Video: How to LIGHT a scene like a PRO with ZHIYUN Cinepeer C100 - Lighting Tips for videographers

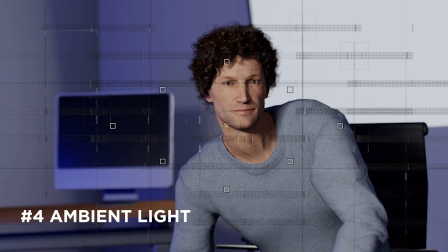Ambient light refers to any natural or non-directional light present in the scene.
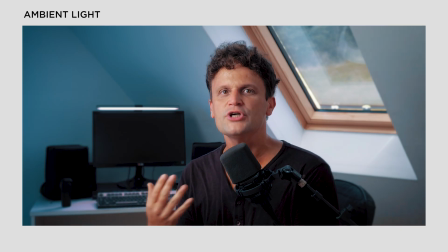In my case, it's the sunlight coming through my attic window. It's a northern-facing window, but still pretty bright.
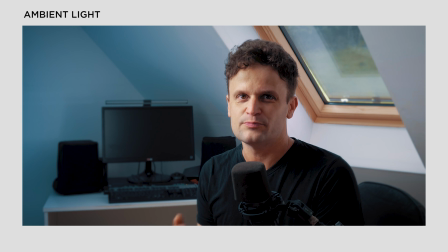So I usually use a sunshade to control the light and ensure the window isn't overexposed, even on sunny days. I also use this natural sunlight as a backlight, but I could intensify this effect by positioning the light bar behind me.
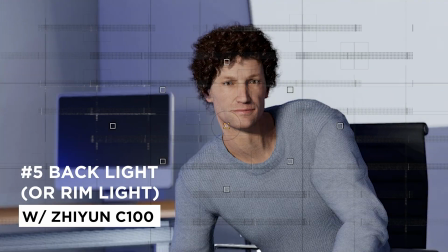A backlight is usually positioned behind the subject and it creates a rim of light around it, helping to separate the subject from the background and add some depth.
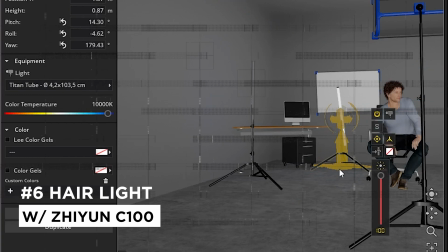A hair light is a specific type of backlight aimed at the subject's hair to create a glow and further separate them from the background. The thin design of the ZHIYUN light bar makes it easy to position behind me, without being seen in the shot.
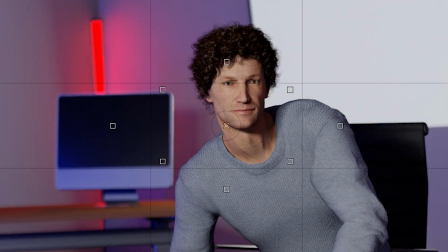Well, when a light source is visible on camera, it's called a practical light. I use a light bar mounted on my monitor as a practical light.
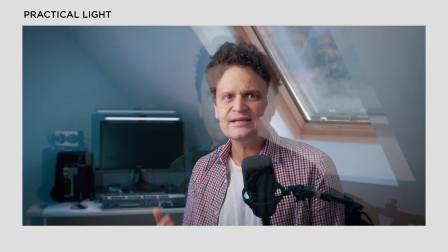It's lightweight and perfect for everyday editing, but I also think it looks cool on screen.
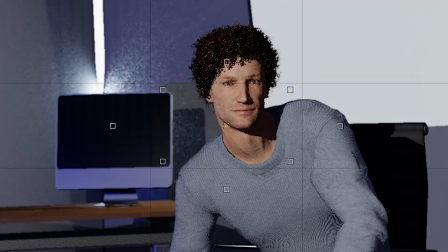The possibilities are endless.
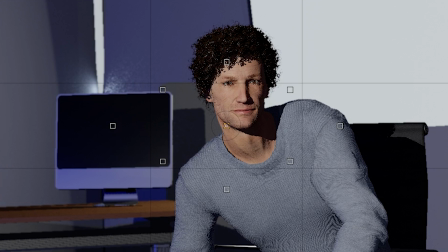Whether you're shooting indoors or out, you can get creative with practical lights featuring any table lamps or street lights to enhance your scene.
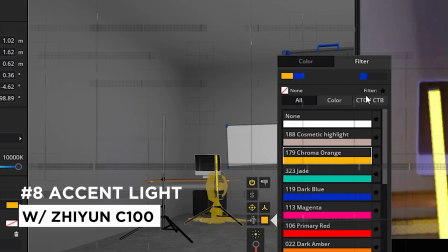But a practical light or background light can also serve as an accent light.
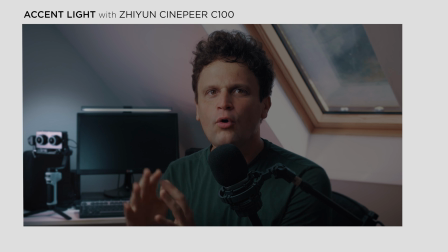Accent lights highlight specific areas or objects in a scene, drawing attention to important details.
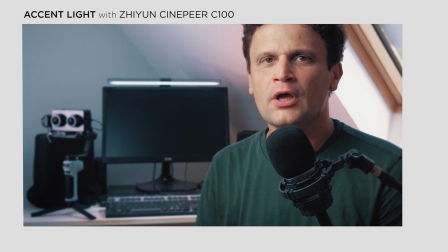I usually put some cameras or further objects on the table and highlight them a little bit to be more visible in the background. And finally, let's talk about motivated lights. These lights mimic natural sources like the glow of a candle, a television screen, or even fireworks.
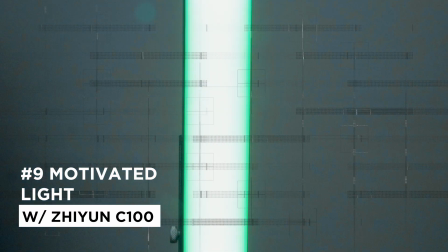And this is where some of the extra features of the C100 come into play.
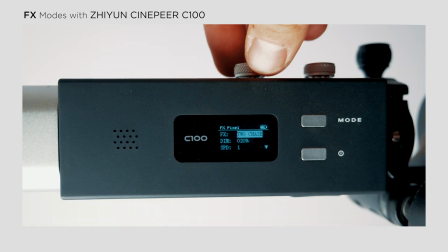The light offers two FX modes. In the first mode, you can fine-tune colors to create fades between different shades.
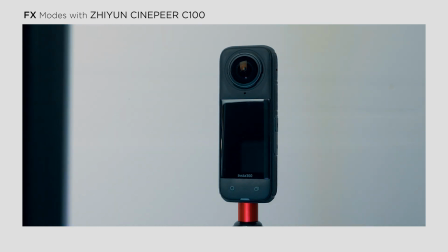In the second effects mode, you'll find preset effects like SOS,
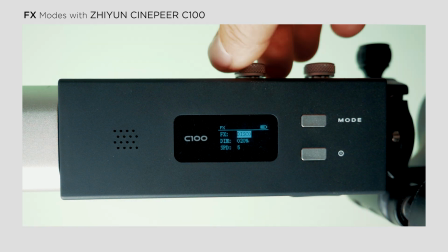paparazzi, candle, TV, and fireworks, and you can even customize these effects if needed.
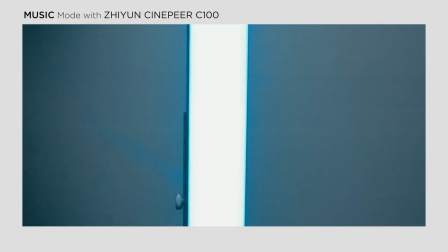There's also a disco preset, but the music mode is particularly useful for syncing lights to music.
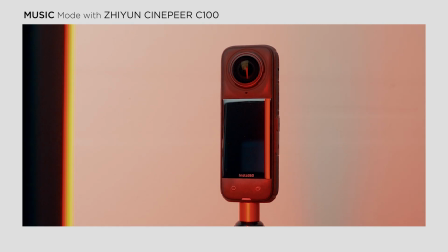The built-in microphone picks up sound from the environment, allowing the light to respond to music and create dynamic lighting effects. And as I've covered all these functions, I've also walked you through some of the most common lighting techniques in filmmaking, or even in shooting talking head videos and tutorials. I hope you found it helpful.
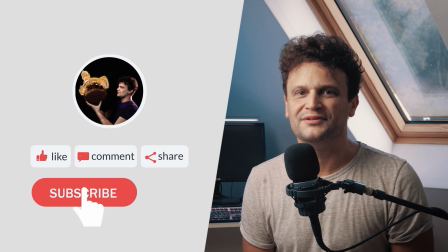If you did, don't forget to give a thumbs up, and for more creative content and tutorials, subscribe to my channel, and see you next time.